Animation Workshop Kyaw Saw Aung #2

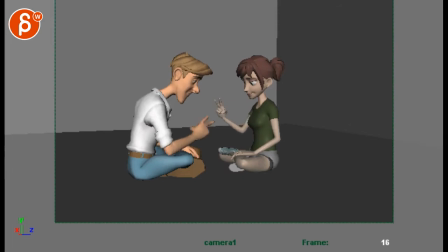[0:03]
Alrighty, let's take a look at this, which I already did. I think it's definitely better.
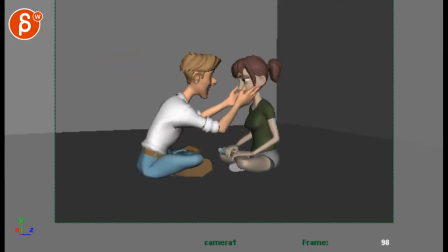[0:09]
There's a better progression. I think there are still some issues in terms of timing and giving the character enough time to process what they're seeing, what they're doing, what they're deciding on. And now seeing this laid out like that, my question to you is,
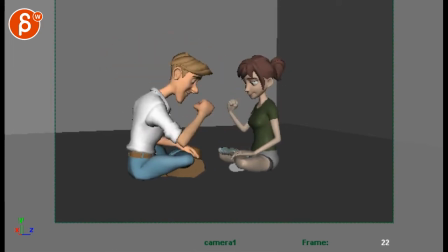[0:25]
because my impression was that you're doing a clear, you know, there's a clear one, two, three, then go, then this happens, and then there's another one, one, two, three, oh man. And then here, there's a one, and then why would he look here? That's my question.
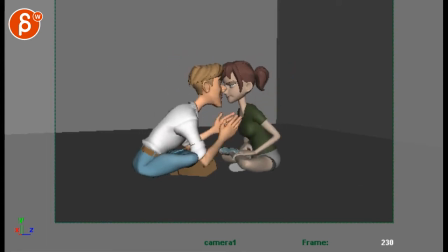[0:43]
And I know we had that before, but for some reason, watching it now, I feel like we can do this one, two, three, and it would be faster,
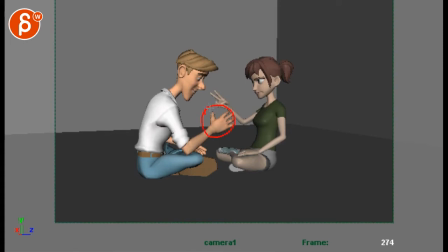[0:51]
and then it would still end up with this. So you do one, two, three is this, but I would close the fingers a bit more, so it's a clean paper view. And then her arm is up here, so there's no, what's it called, tangent right there.
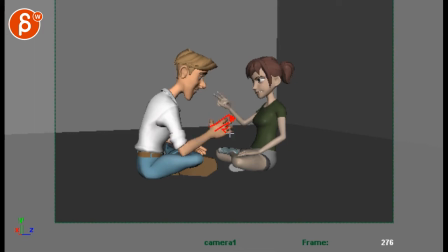[1:04]
So your thing would be here-ish, you know, the fingers are out, clear, a clear gap between these two for negative space. But so do one, two, three, and then that's your, this would be your ends, and then she can slap him.
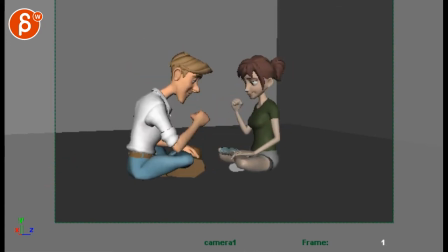[1:19]
I think that would be okay. But let's go step by step here. So we're starting off, and it's still a bit funky where that's okay, but then he's kind of looking here and not quite looking at what's going on here.
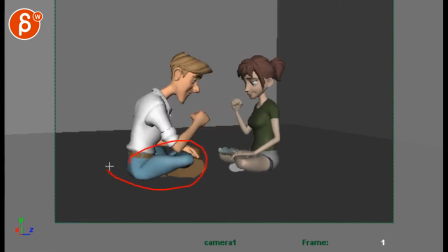[1:34]
And then overall, it seems like you have a bit of a drift in the characters going forward. I still think that it would be interesting to just have him move at least this far back. And then as he does his yes,
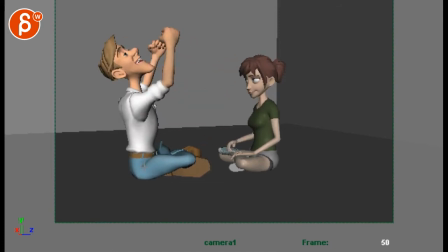[1:52]
going from here, which is also just a bit rushed, you would do this where then you kind of wiggle yourself forward from butt cheek to butt cheek, you know, moving one leg forward and then scooting back in, so they would be closer.
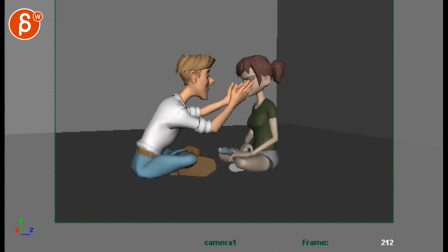[2:05]
And then this happens, and he would do it again, and I guess then you could just leave it. I'm just concerned about eyeline and again the overlap of those arms. So I know it's more work, but I think it would be just interesting to get a bit more separation and something for her.
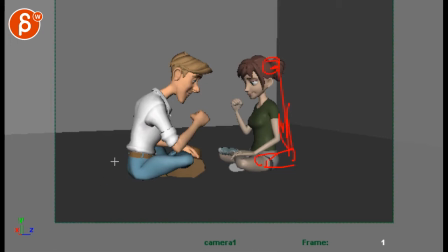[2:24]
Because then that way you can have, if she's further out here, right? And he's further out here, and they do the game, he's happy, and then you change it that she's okay with that as well, and they will both go forward, meaning that, okay, it's very clear,
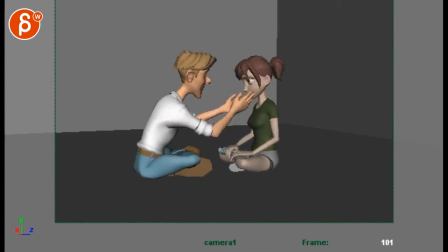[2:39]
it's a game, they both are okay with this, goes forward, and then second game, she goes, oh man, she would stay where she is, he would scoot forward a bit more, and you could end up then in this position here,
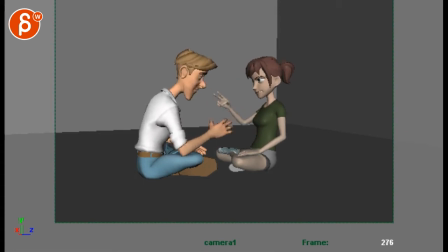[2:53]
and this, where they both are, then this happens, and then one, two, three, and then this happens, and that way she's close enough to smack him. That's personally what I would do in terms of just the visual progression, and then you can see how he goes forward once, goes forward twice because he's still into this, she goes forward once,
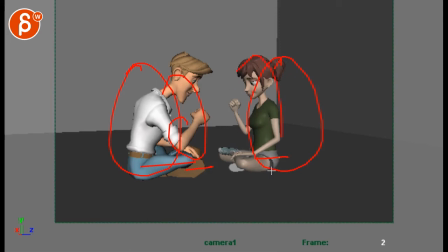[3:11]
goes, okay, why not, once, then she's frustrated, and then she doesn't move forward. And that would be also a kind of a cool visual cue that, you know, that in her change of emotion or, you know, and how she feels about all this. And the speed of this is cool.
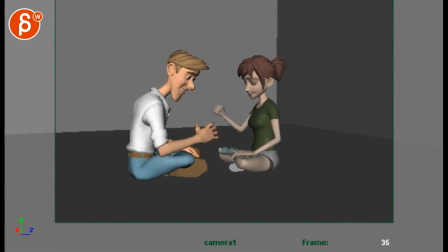[3:28]
One, two, three. I will keep it within that realm. There's one, two, three. He goes, yes. So what I'm missing here is that you're going, yes, and straight into this. So I would do a that, and then he goes, yes. And from here, I will bring those arms down, and he looks at her.
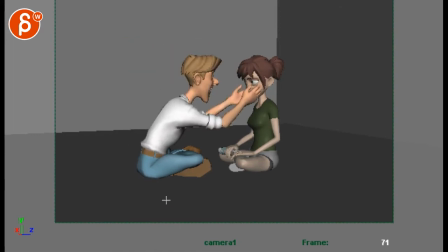[3:48]
That's a beat. And then he goes forward, like I said, scooting forward into this pose. From here to here, it feels like we're rushing through. And we're kind of skipping a couple beats.
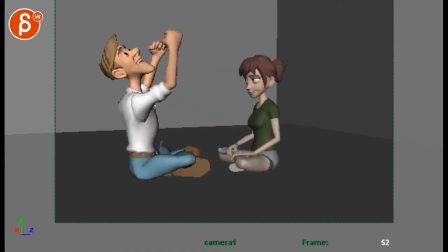[4:00]
Then this happens, that's all fine. And then what you could do is when he does this, right?
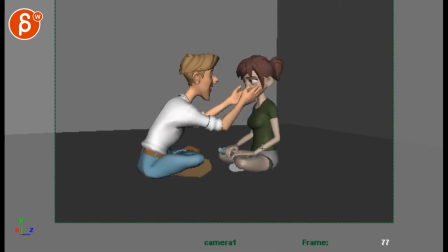[4:06]
And she goes forward, you could potentially, let's see, if I'm sitting here and go forward, you know, she could lift her hands.